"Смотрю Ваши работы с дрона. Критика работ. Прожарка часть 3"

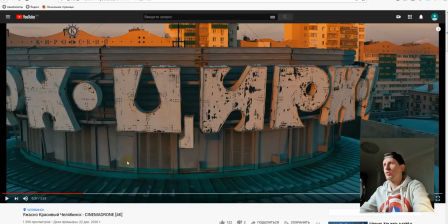16:54 То есть всегда, когда что снимаешь крупное, дать сбоку немножко воздуха. В принципе, может быть и да, но я не знаю, я бы, наверное, все-таки справа бы прикрыл.
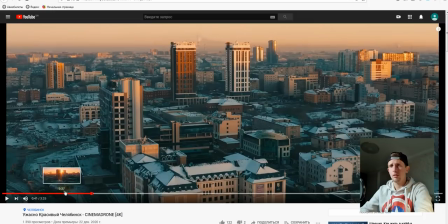17:03 Сколько у нас? 1, 2, 3, 4, 5, 6, 7, 8 кадров. Ты показал общий план города, и то относительно общий. Мы не видим даже все границы этого города.
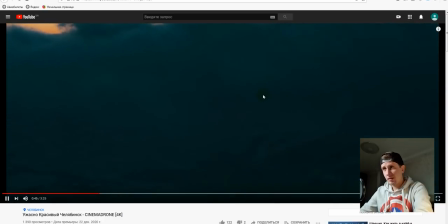17:15 Опускайся в облака вниз. Опустились мы в облака или в дым.
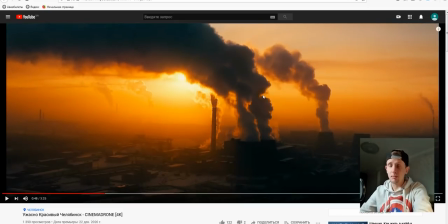17:19 Раз ты показываешь теперь очень яркий кадр после темного, и ты показываешь уже саму промзону. Смотри, этот кадр, он ни туда, ни сюда. Я понимаю, было бы круто, если бы ты с помощью этого бы дыма, было бы у нас два кадра.
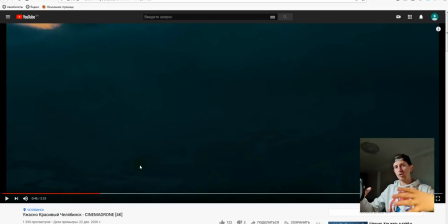17:33 Первый кадр в данном случае, который мы сейчас видим, ты заходишь в облако дыма, либо облаков, я не знаю. Нашел бы такой же самый похожий примерно облако с трубы, сделал бы наложение и вышел бы конкретно на общий план всей промзоны.
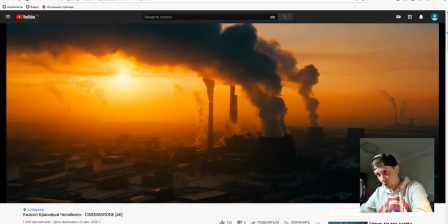17:49 Я думаю, это было бы выигрышно. Кадр мощный, крутой, эпический, стоковый. Но вот это облако, ты, смотри, опять сунул облако.
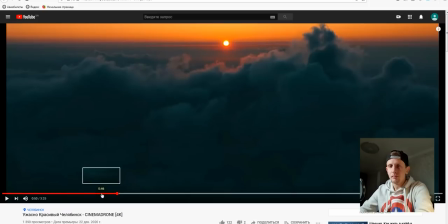17:58 То есть ты сделал облако с выходом резким на яркий кадр.
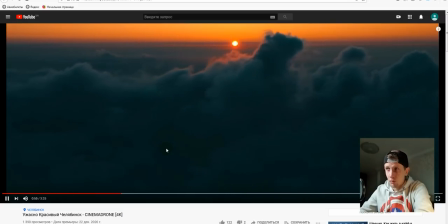18:04 Потом ты сделал еще раз через кадр снова облако. Я понимаю, что это якобы может быть дым быть, может быть прикольно.
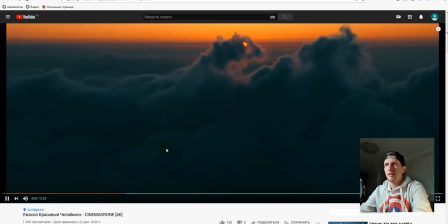18:11 Но опять сейчас, наверное, яркий ты перейдешь кадр.
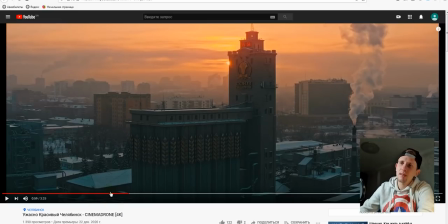18:14 Не, ну здесь, в принципе, может быть, но первое самое облако, оно ни туда, ни сюда, не надо было его использовать. Я бы все-таки его использовал на то, что я делал ранее. Это через облако другой трубы.
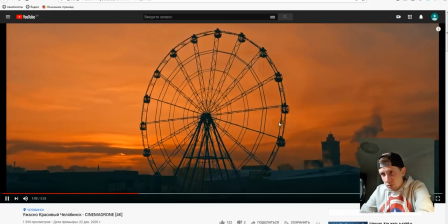18:28 Может быть, выглядываем. Здесь солнце еще закатывается за облако, может быть, но этот кадр бы я даже больше протянул.
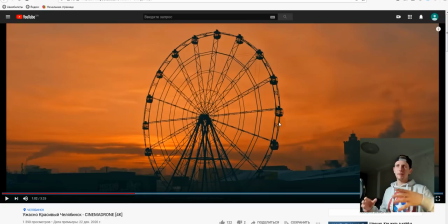18:35 Вот этот с колесом я бы больше его протянул дольше. Я бы еще бы дополнительно к этому кадру бы снял крупным планом эти вагонки, которые вот эти... Как кабинки, я бы их еще бы снял крупнее. Мне кажется, это было бы круче. Вот этот кадр классный, мощный, супер эпичный, стоковый. И еще бы я дополнительно бы снял еще крупный план этому плану.
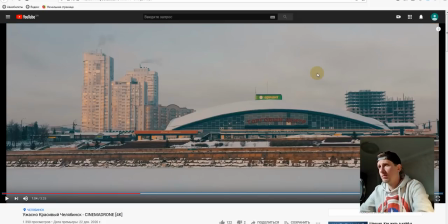18:54 Этот кадр лишний, он не имеет никакой смысловой нагрузки. Мы видим просто торговый центр, где все мертво, ничего не происходит, людей мы не видим.
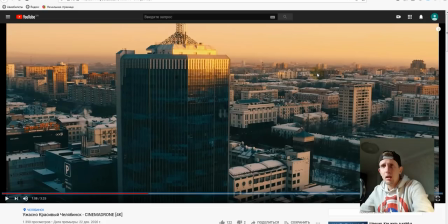19:02 Так, дальше, следующая локация, мы показываем здание.
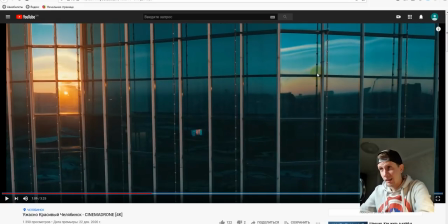19:07 потом мы показываем крупный план этого здания. Может быть, кстати, похоже на Moscow City, может быть.
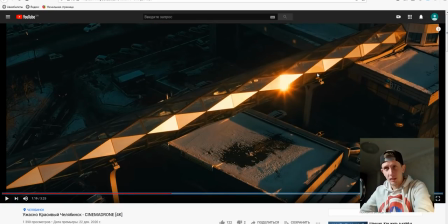19:14 Это хорошая локация, хорошее место ты выбрал. Здесь у нас много лишнего. Мы видим лишние крыши, мы видим грязь, какую-то срач на крышах. Все темно, ты пытался как-то его затемнить специально, чтобы меньше его обращали внимание, но его видно. Кадр прикольный, но мне кажется, что если ты бы взял,
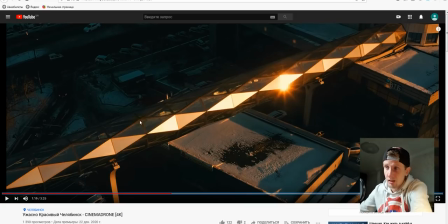19:31 опустился максимально низко на высоту вот этой макушки и поиграл бы, как солнце переливается на этих гранях, я думаю, ты получил бы намного круче картинку, поверь мне.
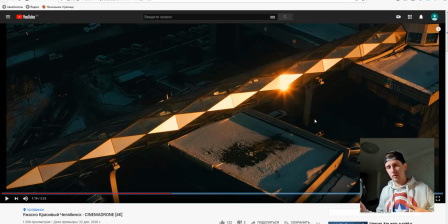19:43 То есть вместо общего плана этой штуки, если ты бы взял и опустился бы максимально вниз, камеру направил вдоль нее и пытался сделать так, чтобы переливались и слепили оптику именно лучи этой конструкции, ты бы просто бы кайфанул от того,
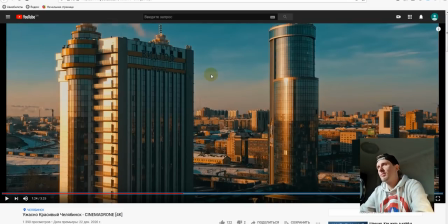19:59 что ты бы увидел. Просто в следующий раз попробуй. И ты покажешь теперь снова нам этот отель Видгоф.
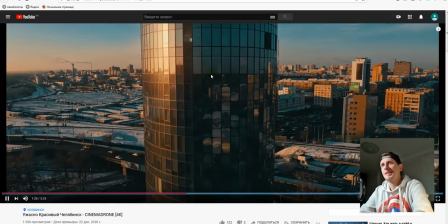20:05 Мы его уже видели, нам уже его показывать не нужно. Нам уже было достаточно. Теперь ты еще добиваешь нас еще крупным планом.
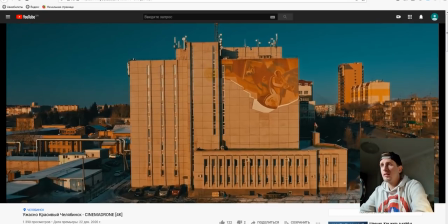20:13 Мы его видели уже 3 или 4 раза, нам это было достаточно, это, мне кажется, лишнее. Дальше. Мы переключаемся на следующую локацию. Классная локация, постсоветская, вообще супер, мне нравится, круто.
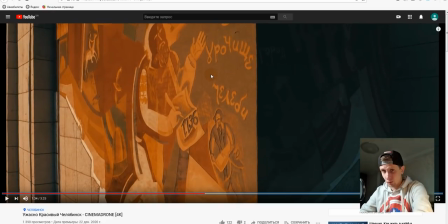20:27 Общий план и крупный план, вопросов нету, круто, все как пишет книжка, сделано отлично, мне нравится.
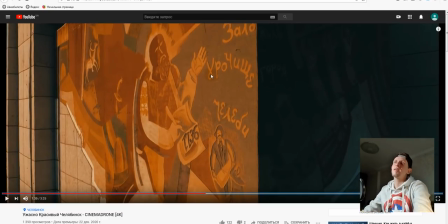20:33 Прикольно, что у тебя справа темное такое, слева яркое, супер, мне нравится, такой контраст.
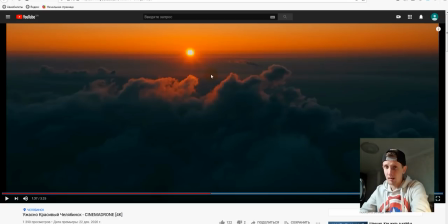20:40 Все, здесь к этой паре вопросов нет, ты оставляешь опять эти облака. У тебя какая-то привычка тыкать облака между какими-то блоками, между блоком города, между блоком каким-то завода, между трубами, ты его пытаешься тыкать. Я понимаю, что ты показываешь именно экологию, возможно, но в данном случае тут ты...
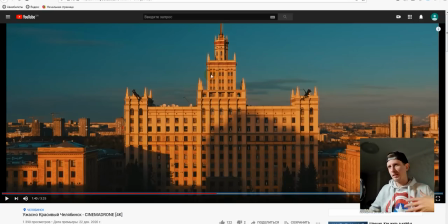21:01 Видишь, ты показал как будто дым, облака, и раз перешел опять на город. То есть, ну, не знаю твою философию, но мне кажется, что в данном случае уже перебор. Кстати, прикольное здание, отлично, супер, цветокоррекция хорошая.
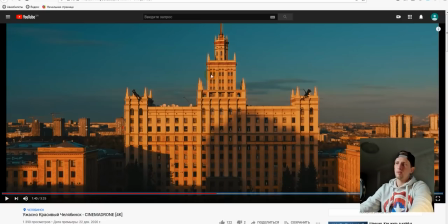21:17 Время выбрал отличное, композиция, ну, классика. Классика, вся композиция в кадре. Супер. Кстати, в Москве такой похожий, по-моему, МИД называется или как у вас. Напишите, как в Москве называется это здание. Очень похоже. Я часто встречаю именно структуру здания. У нас в Киеве тоже есть такой дом со звездой.
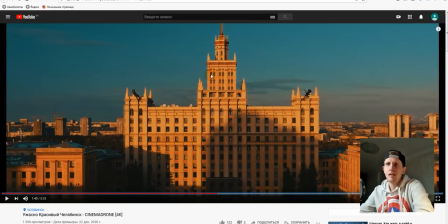21:34 Очень везде его в Советском Союзе тыкали. Красиво, вот до сих пор даже смотрится, мне нравится.
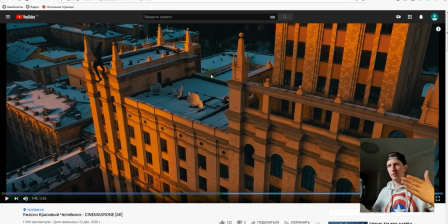21:39 Красиво снял. Очень как будто доли зума сделал, кстати, показалось.
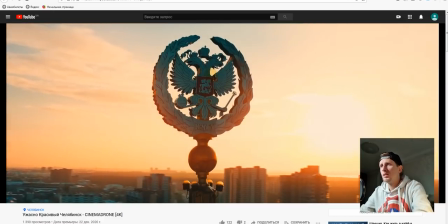21:44 Так, сейчас мы пошли по крупнякам. Супер, вообще вопросов нет, мне нравится.
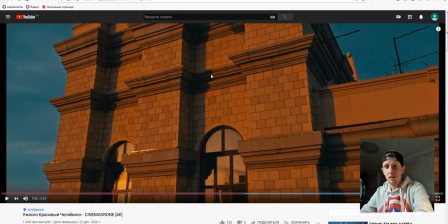21:52 Темновато здесь, честно, надо было немножко потянуть, потому что темно, честно, реально темно.
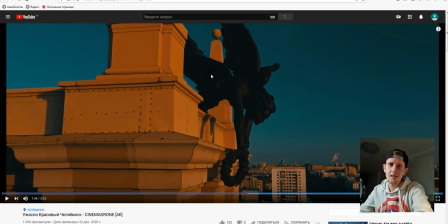21:58 О, а здесь мне понравилось, знаешь, что здесь слишком темно, ты показал, вот хотел сделать крупным планом статую, она у тебя очень темная, настолько темная, что даже я вижу просто черное пятно. Да, я вижу какие-то там маленькие нюансы, но ты слишком перетянул.
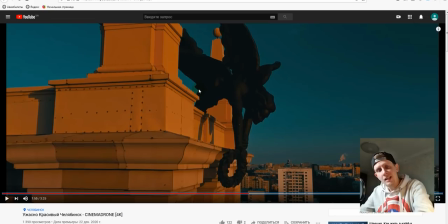22:14 Давай сейчас я возьму твою картинку, сделаю скриншот и попробую его в премьере потянуть. Я понимаю, что это не ProRes, что у меня нет информации уже по цветам, но давай все-таки попробуем немножко проверить, что будет, если мы будем тянуть из того, что у нас есть.
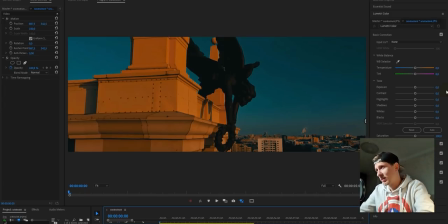22:30 Итак, я поставил твою работу скриншот в JPEG, который не имеет уже информации по картинке, но будем стараться что-то с ней сделать.
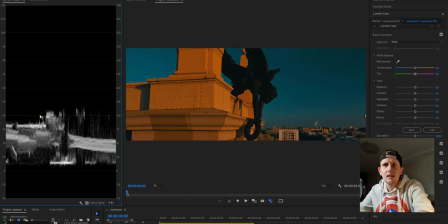22:38 Итак, мы немножко так смотрим, открываем люминтерскоп, и мы видим, что у нас вся картинка уложилась в 40%, то есть мы не раскрыли весь потенциал нашей картинки. Ну и на нуле тебе ничего не лежит, кстати. Ты тоже, я вижу, что от нуля убежал, у тебя все на 5%, что тоже правильно.
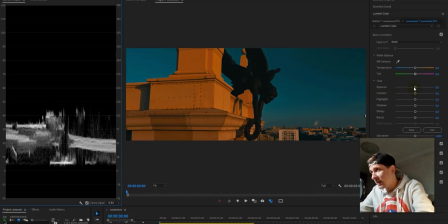22:53 То есть, ну, по красоте делал человек с умом. Но я бы немножко растянул бы диапазон нашей картинки
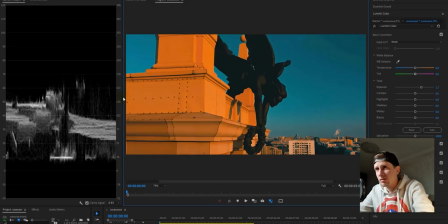23:00 и приблизил бы и посмотрел, что происходит с нашей черной скульптурой, которая как какая-то черная дыра получилась у тебя.
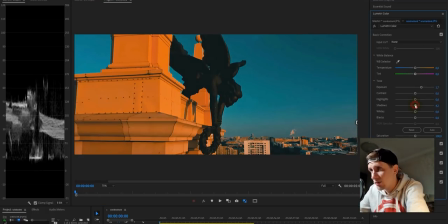23:09 Итак, я бы немножко shadows, тени, немножко бы подтянул.
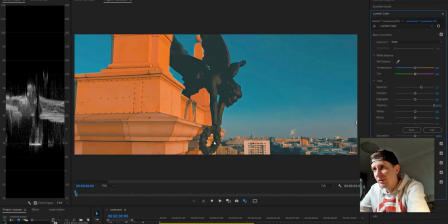23:14 И видишь, на самом деле мы видим больше информации, чем ты нам ее показал. Просто сама скульптура слишком стрёмная, но когда мы не видим конкретно все информации по скульптуре, мы видим какой-то глюк в экране, или как будто кто-то взял и фиганул чашкой в экран, и он видит кусок изображения.
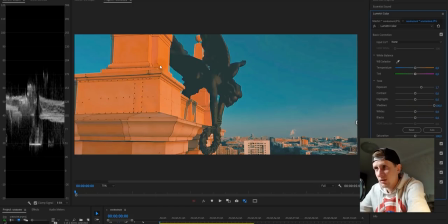23:32 Если я тяну shadows и вижу, что здесь есть информация, значит, ты не дотянул до конца.
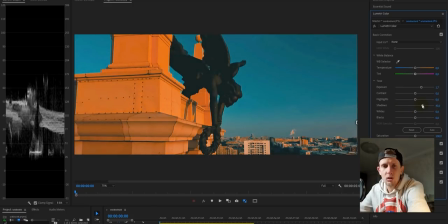23:37 Да, я сейчас тяну JPEG, я теряю сейчас все остальные
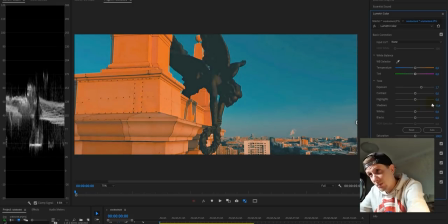23:42 цвета, но в любом случае я вижу, что есть... куда было тянуть скульптуру, ты слишком сделал ее темную. Поэтому цветокоррекция здесь с проблемой в этом кадре, ты скульптуру немножко угробил. Слишком ты не дал информации зрителю полную. Так что подтяни тени.
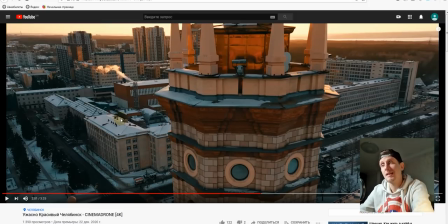24:00 кадр мне понравился тем, что ты хотел показать нам, показать башню, через которую ты выходишь на якобы общий план города,
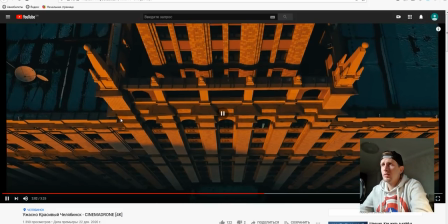24:07 но при этом в этой башенке мы на самом деле не получили никакой интересной информации,
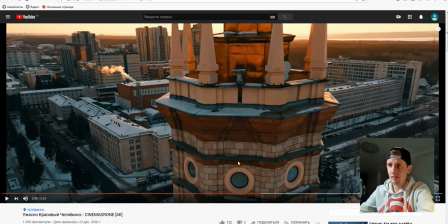24:13 скучно получилось. Как это можно было сделать? Я бы все-таки поднял бы камеру вверх, эту башню.
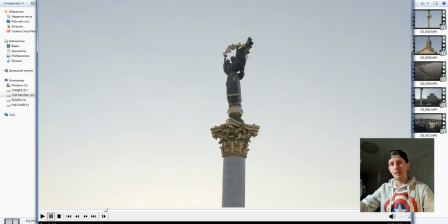24:20 Вот я, значит, на башне я помню, что есть этот красивый герб, закат. Я бы все-таки вот таким образом бы показал, покрутил бы, чтобы заиграли все грани этого здания, чтобы все переливалось, все блестело.
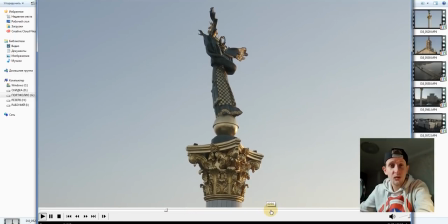24:32 И таким образом бы как-то красиво бы вышел на общий план города, на твоем месте.
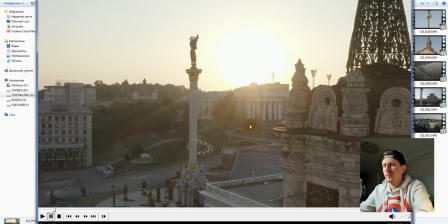24:37 Это было бы очень сильно. Вот, например, представим, что у тебя химера, которую ты показывал, где-то сбоку она была у тебя, эта химера.
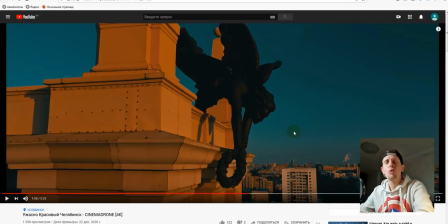24:46 Вот она. Она бы очень красиво бы смотрелась, судя по теням. Если ты дрона бы с этой стороны бы снял, за ней, вот за этим кадром, снял бы сзади силуэтом с видом на закатное солнце и городом, ты бы просто офигел от того, какой был результат бы у тебя.